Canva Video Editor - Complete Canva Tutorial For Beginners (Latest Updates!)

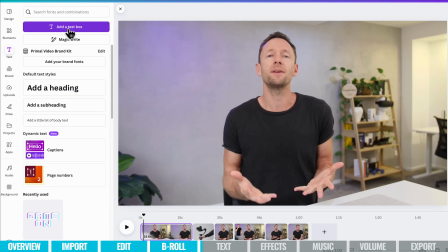And then we get the choice to either add in just an empty text box,
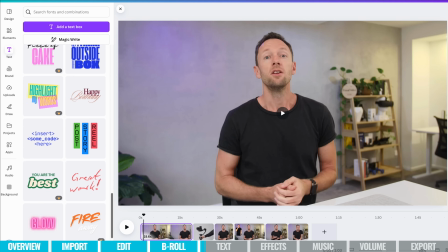or there's lots of different presets and things that we can use for different types of titles, animated text, all of that stuff is in here.
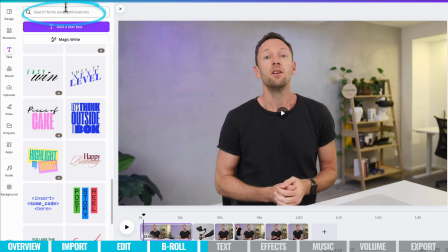And we can actually search for what we're after here as well.
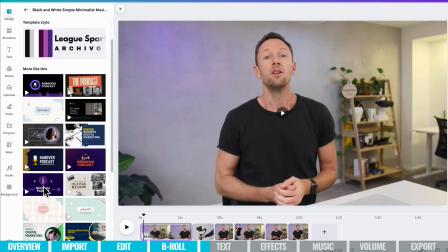Or if you'd like, you can even come back here to the design area and you could find some animated text and graphics and things that we could pull in.
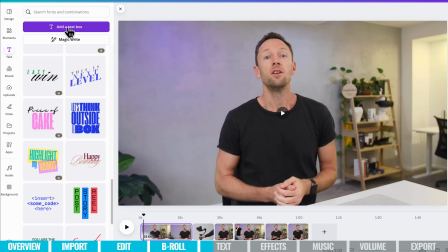But for this, I'm going to keep it simple. I'm going to choose text. I'm going to add in a text box and we can just type out here what we want on screen. So it could be my name here. Let's select this text. We can then customize it up.
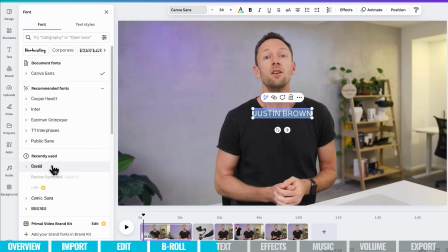So we could choose our Primal video font, which is Oswald. We can make it bold. We can scale it up using the little handles here. Maybe something like this. Let's reduce the letter spacing. We can do that here. We can also rotate it if we'd like to.
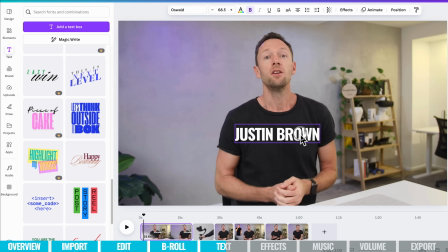We can pick it up, we can move it around. Maybe we'll put it here. Very, very simple, very straightforward. We can customize it up with these options at the top. So obviously it's just basic text, but we can get a little bit fancier with it.
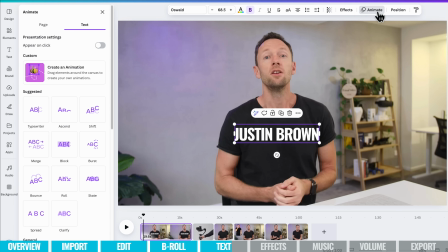With it selected, we can come up the top here to animate. And you can see that there's a lot of presets that we can choose from. I'm just gonna choose typewriter. so that when our video plays, that's just going to type on. And just the same as with our B-roll and overlay footage,
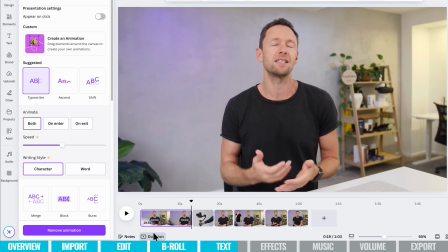if we don't want that text on screen for the entire 16 seconds or 19 seconds this clip is, then we can just shorten this clip.
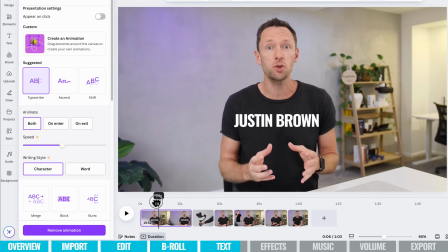So let's say that we only wanted that text on screen for around 7 seconds.
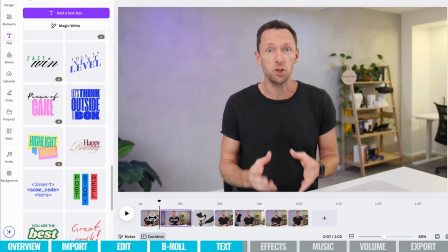We can add a split in our clip here, and we can just remove it from the remainder of that clip.
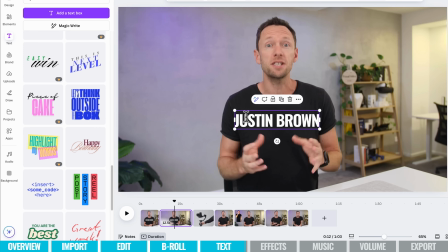So make sure we're on the second one here. Let's select that text, hit remove, and it's gone.
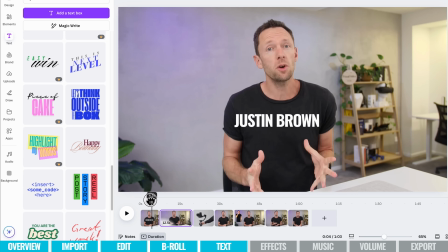So we'll only have that text coming on screen at the start of this one, and it's gone for the next one.
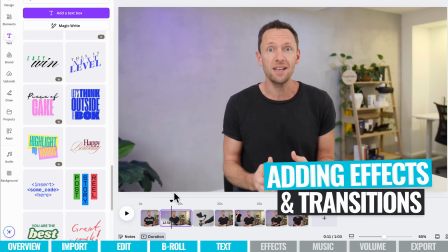And then from there, we're gonna look at the different effects and transitions and things that we can apply.
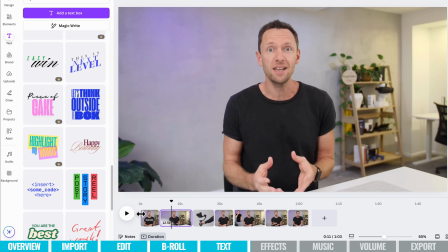So if we put our mouse down between two clips here in the timeline, we can see that we get some options here.
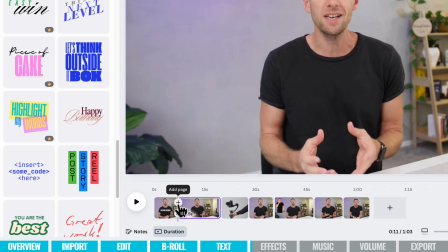We have the option to add a transition, or we can add another page or another video file in between the two.
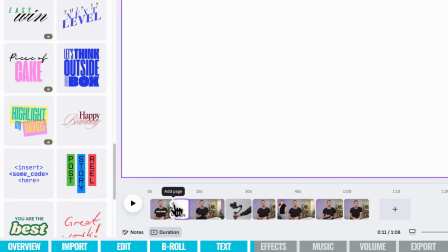So if we wanted a blank space, we wanted to bring up a full screen graphic or something like that, we can always just add in a gap here or a blank slide.
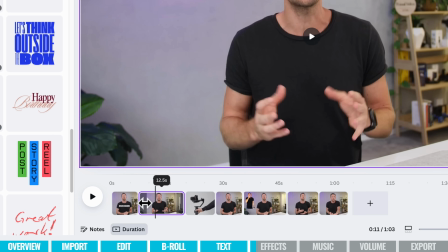But if we want to add a transition or effect between two of these scenes, then we can just press the little button here,
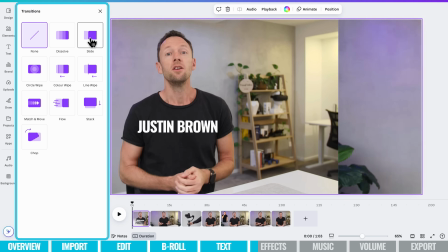add transition, and then we get to choose what happens here with the different transitions.
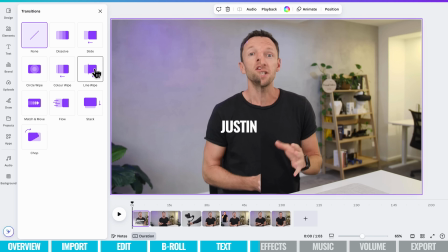Now, because these two clips here are so similar, I normally wouldn't recommend using a transition like this, because you can see, even if it's just a simple dissolve or a fade, it's pretty much the same clip.
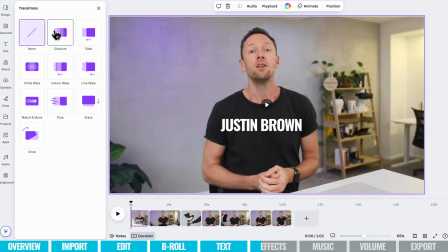So it's just gonna look strange for your viewers. So if you wanna add a transition, this is where it is.
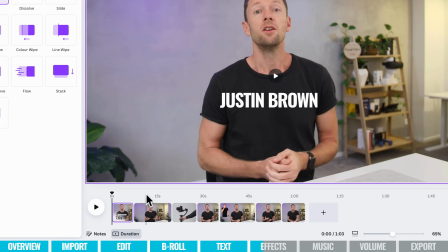But instead, what I would do for a clip like this,
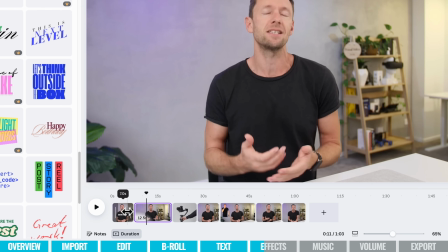where there is clearly a hard cut between the two clips, is I would just zoom in on one of them.
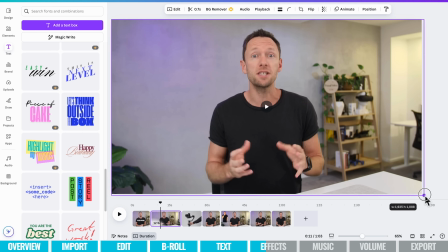So let's pick the second clip here. Let's scale it up a little bit and then let's move it back.
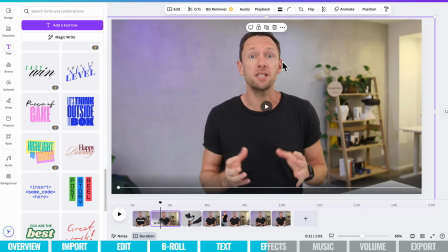Now, in order to really sell this effect, we want to try and have the person's eyes in a similar spot so it's less jarring.
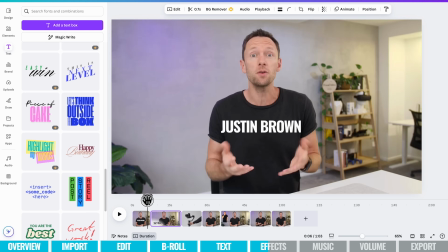Let's see how we've done here. If we go back to our first clip now, so that's now a zoomed out shot or the wide shot. We've now zoomed in on the next one. We've actually lined them up pretty good. So you can see if I play through this, when it hits this point, it snaps in, it zooms in.
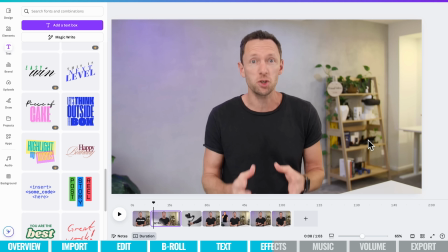So it's almost like we've used a different camera or something. It's just gonna break it up much better than having some sort of transition effect. And this is what we use for most of our YouTube videos. So you can easily now go through and zoom in on some of your clips or add transitions between them if you need them.
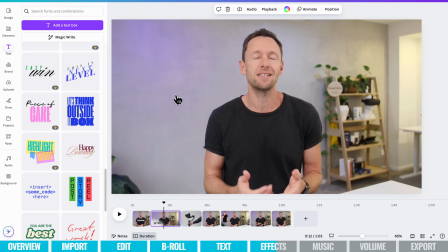But in terms of effects and things, we can select our clip here in the timeline, then make sure our video track is selected.
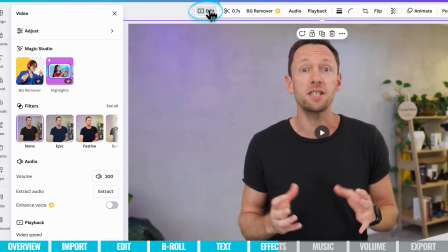And then up here under edit, this is where we can access some things like background removal.
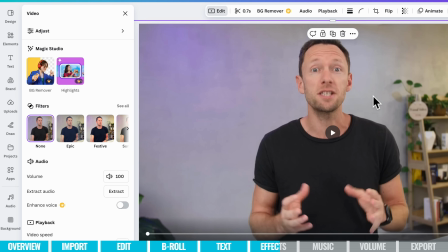So if we want to replace the background, we want to cut me out and put me on a different scene, we can do that here.
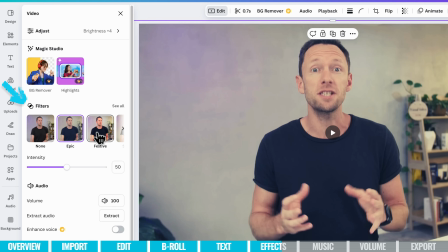Now that one is a pro feature. We can adjust how these things look, so we can apply different filters, different effects, and all of those kinds of things in here as well.
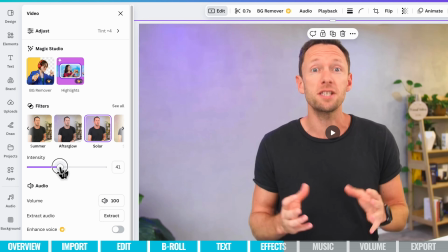And let's say that we liked this one, but that's probably much or a bit intense. We can dial it back with this intensity slider, or if you want to dial it up, we can do that here too.
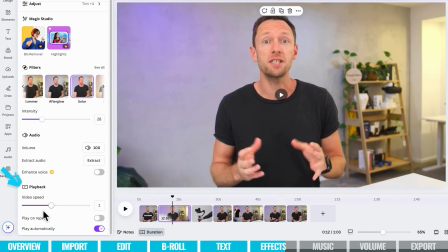But this is also where you come if you want to slow down your clip. So you can see our playback speed here. If we want to slow it down, then we want a number that is lower than one. And if we want to speed it up, then we want a number that is higher than one. So it's going to play back faster.